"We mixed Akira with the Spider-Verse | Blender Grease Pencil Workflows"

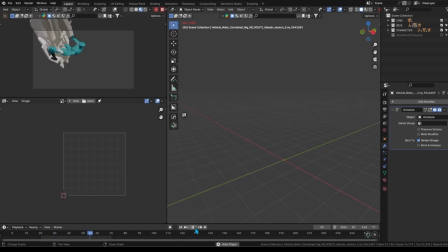We set up the camera and adjusted the animation to ensure it plays at the correct speed.
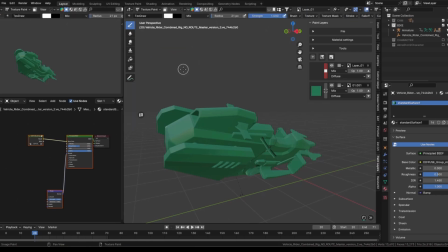We imported custom brushes to add visual interest and textures to the strokes. We aim for an approach that has the effects of sketching or comic book inking, focusing on creating a rough and organic look. We intentionally avoided painting shadows directly onto the model.
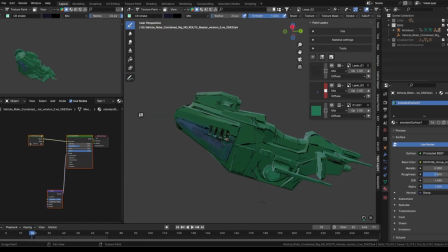Since we are using a diffuse shader that already provides some subtle shading adding strong shadows would limit the interactivity with the lighting
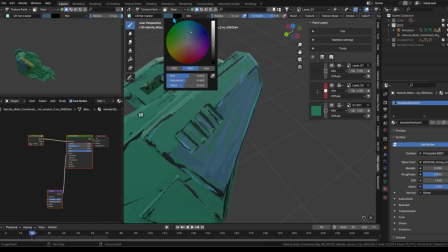this approach requires careful consideration to detail so if you know precisely how the scene will
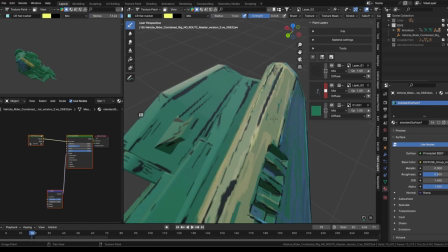be lit you can confidently paint shadows however this can limit the flexibility of the model
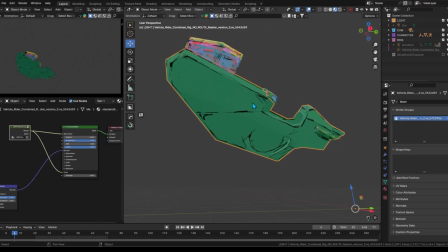ultimately the best approach depends on your specific needs and artistic vision
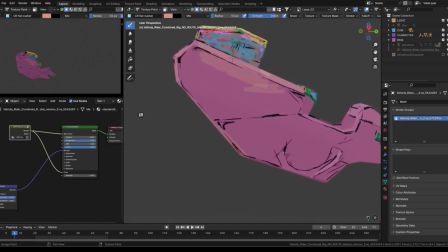when we started introducing color to the scene we kept a layer structure having the outline layer on top, the base layer at the bottom,
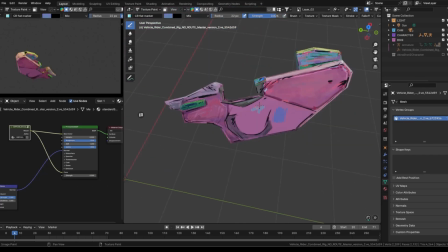and the color layer in the middle. We set all the layers to diffuse so that they react to the light source in the scene.
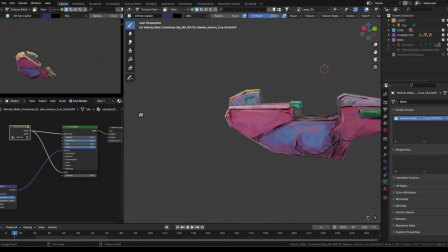Even though we are adding color, we maintain a sense of depth by keeping the base layer at the bottom and painting brighter colors on the top layer.
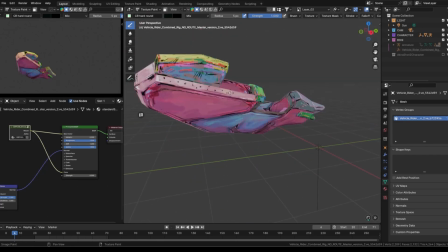We adjusted the brush settings, specifically the pressure and strength, to control how the color is applied.
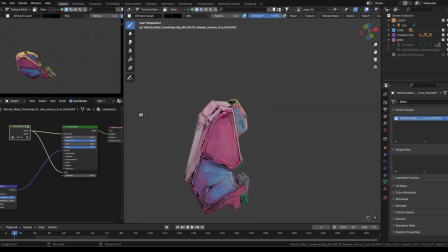For this more graphic style, we chose to have a more opaque look by keeping the opacity relatively low.
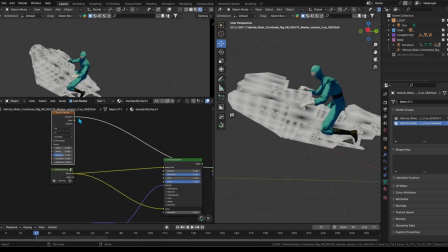We used a Varoni texture with color ramp and crunch node to create a comic book style dot effect.
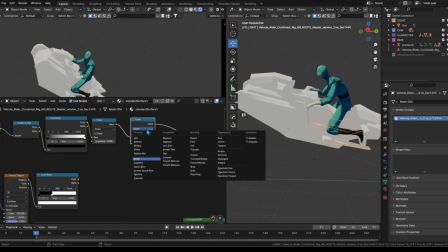We used a tune shader as a mask for the dot effect. This allowed us to apply the dot pattern only to the shadowed areas of the model.
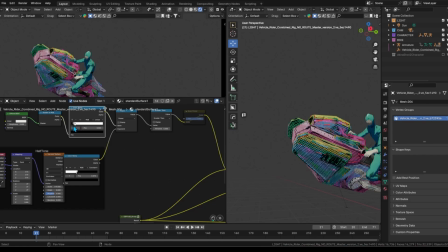The tune shader is greater than node and the color ramp can be set to customize the amount of halftones shadows on your mesh.
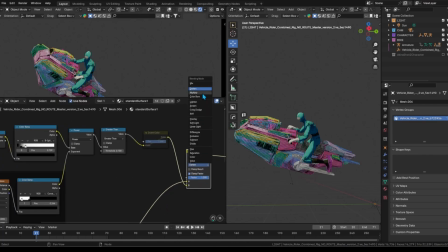The mixed color node was used to multiply the halftone on the base color texture. You can experiment with the best approach for your project, but this is the general idea for adding a halftone effect to the shadows.
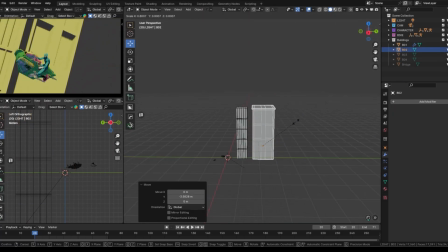For the background buildings, we kept the modeling shape simple. We added some slight distortions to the edges of the buildings to give them a more stylized look,
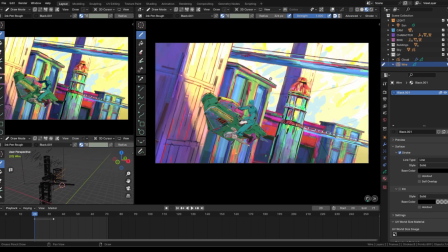while also adding noise to the background to add visual interest. The final elements we added to the shot included the speed lines, and the clouds in the background. We also experimented with some of the new bloom effect features that were recently added to Blender. We targeted a warmer color palette. Keep in mind that with grease pencil the stroke thickness is affected by the surface it's drawn on.
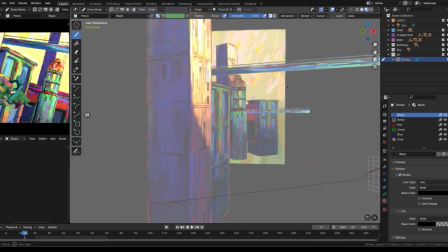If you adjust the grease pencil surface and then move the cursor closer to the surface, the stroke will become thinner.
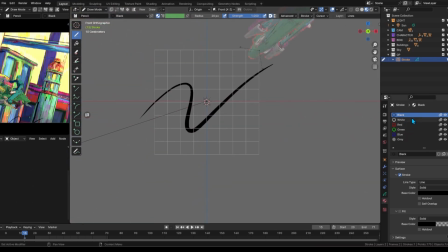Typically we prefer to work with grease pencil in 3D space. This allows for parallax effects and gives more control over the placement of strokes.
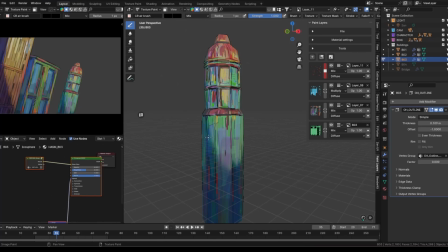We set the plane to view so that the grease pencil strokes will always face the camera regardless of their position in 3D space. This helps to accurately place strokes on specific parts of the scene.
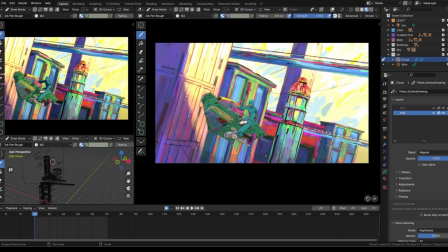We use the fill tool to create the cloud effect while also using multiple grease pencil layers, one for wires, one for clouds, and also to keep the scene's workflow organized.
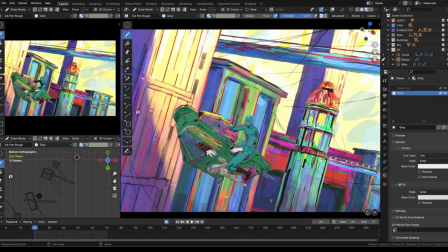To focus on the painting and to avoid distractions, you may prefer to work with minimal overlays in the viewport.
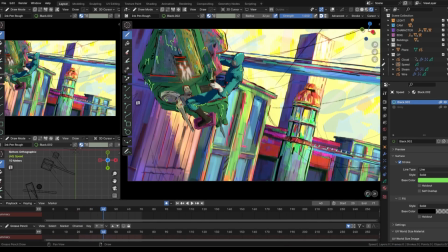These techniques helped us create and achieve a dynamic and visually interesting set of effects using grease pencil with the blender environment.
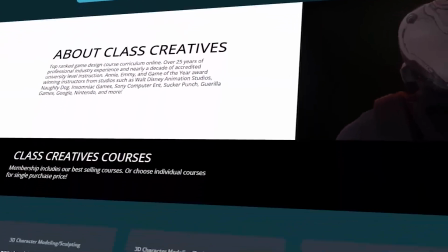Quick pause to tell you a little bit about class creatives. We'll help you take your 3D and 2D art to the next level. Learn from industry professionals with experience teaching at accredited universities. Land that new job, receive higher pay, and stand out from the competition.
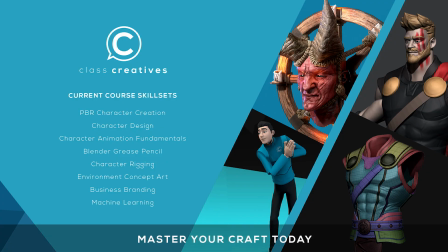The great thing about class creatives is the ability to learn at your own pace and your own schedule. Get started today for free with the link in the description.
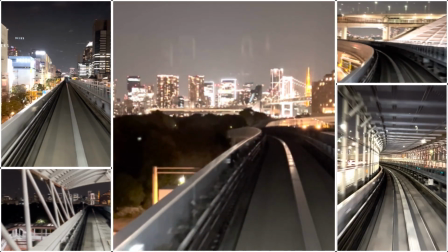For this new sequence we took inspiration from a trip to Japan riding the Yurukamome monorail line across the Rainbow Bridge in Tokyo.
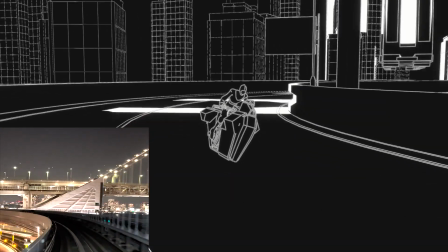We used video footage shot on location for reference to incorporate a cityscape with vehicles.
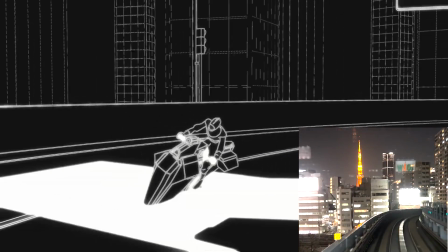We experimented with several blender grease pencil techniques to ensure our ideas would work on the final shots.